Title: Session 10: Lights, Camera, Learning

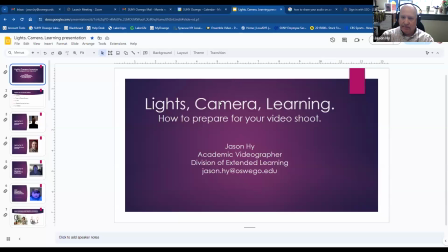(0:01)
We are recording. Okay. Well, good morning, everyone. My name is Jason High. I am the academic videographer here in the Division of Extended Learning. Thank you for coming today. This presentation is called Lights, Camera, Learning.
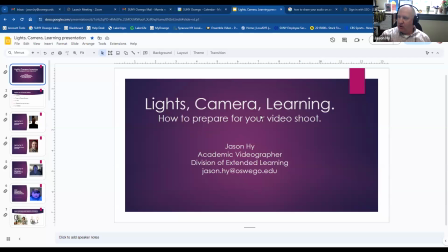(0:18)
Things you need to know in preparing for your video shoot that you may be doing yourself. There's a few of the different points that we're going to be talking about today, and we will go from there.
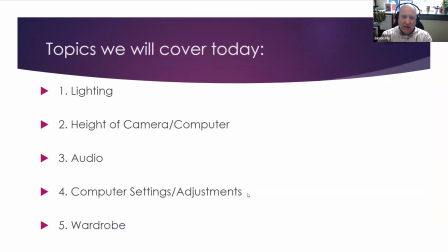(0:37)
So topics we're going to cover today, we're going to touch on lighting. I have a few slides about that and a little thing I'm going to adjust here in my office. The height of your camera or your computer, some things you may not even think about when you're recording your own videos. The height is very important.
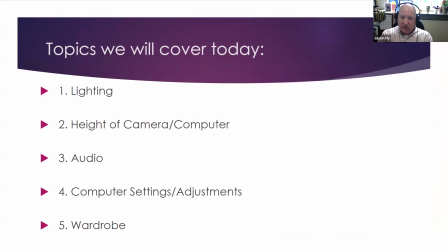(0:55)
Difference in audio, different types of audio tools that you need or equipment that you might want to buy or purchase. There's some computer settings as well and some adjustments that you might need to make in order to produce a high quality video for yourself.
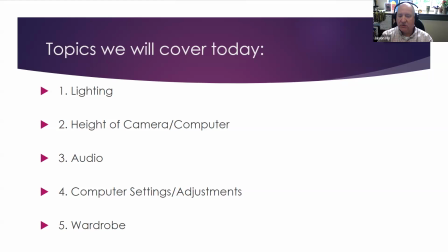(1:12)
And some of the things you might not think about as well as wardrobe, nice solid shirt, do's and don'ts on what to wear in terms of clothing.
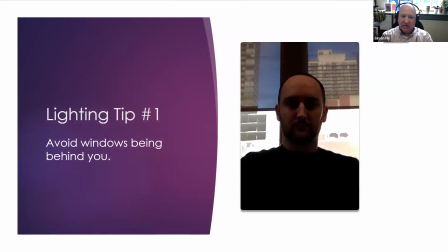(1:28)
So first thing we're going to touch on is lighting tip number one, avoid windows being behind you. I have a window behind me now, but it's kind of being counterbalanced by some of the light above me, because what it's doing to this gentleman here, it's providing a silhouette.
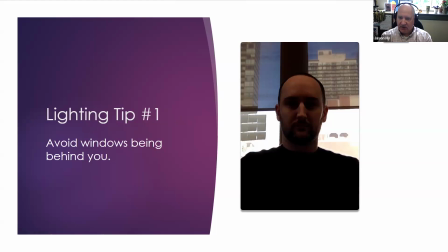(1:47)
It's really focusing on the light behind this person and not the person's face itself.
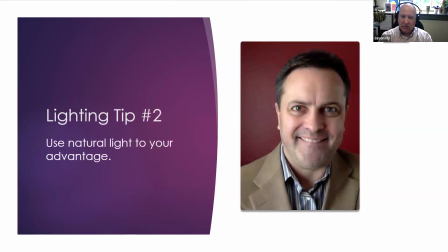(1:54)
So here's one tip that you might want to do is use the natural light to your advantage. Maybe you turn your desk around, use that light as like your key light or your main source of light to accentuate yourself,
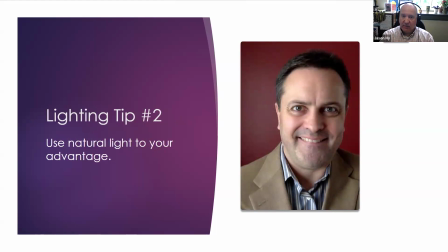(2:09)
maybe spots under your eyes, things of that nature. So if you have the opportunity to turn maybe your laptop around, maybe your desk, or rearrange it in your office or in your living room to use
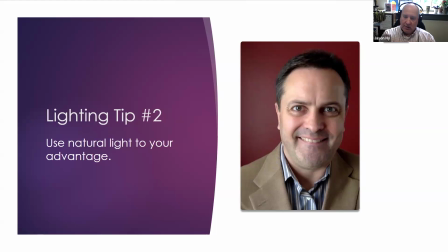(2:24)
the window and create a more better shot for yourself like this gentleman is here.
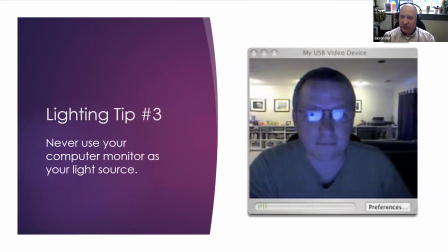(2:34)
Another lighting tip is never use your computer screen as your key light source. What happens is there's different color temperatures in terms of the computer screen.
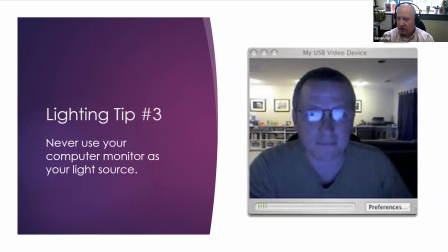(2:48)
So the computer screen color temperature is 5600, and that is 5600 Kelvin. And that is basically the same color temperature as it would be on a cloudy day outside. So when you're indoors, like this gentleman is, the lights,
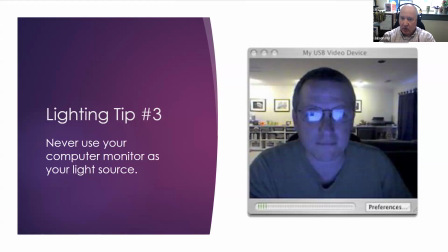(3:07)
the fluorescent lights in this person's basement or home is 3200 Kelvin. So those color temperatures are clashing against each other, and it's emitting a blue output onto this person's face.
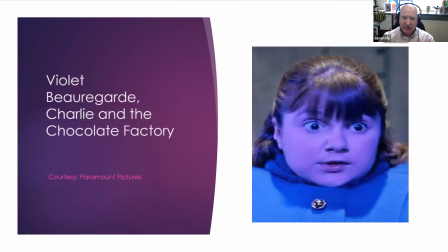(3:23)
When I see this person's face, I can't think of anything else but Beauregard from Charlie and the Chocolate Factory, and we do not want to look like her.
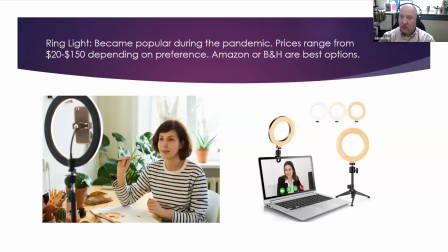(3:32)
We want to look like a presentable person, person that has good quality lighting on themselves. One thing that might help you in terms of providing good quality lighting for yourself is a ring light.
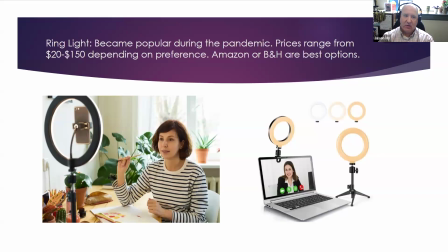(3:47)
It became more popular in the pandemic. Prices range from $20 to $150. Depending on your preferences. There's some good quality ring lights at Amazon. Drop it right to your door. Or B&H as well.
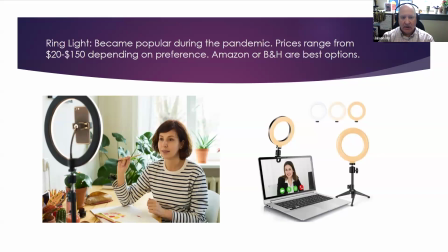(4:05)
It's a computer and camera equipment store in New York City.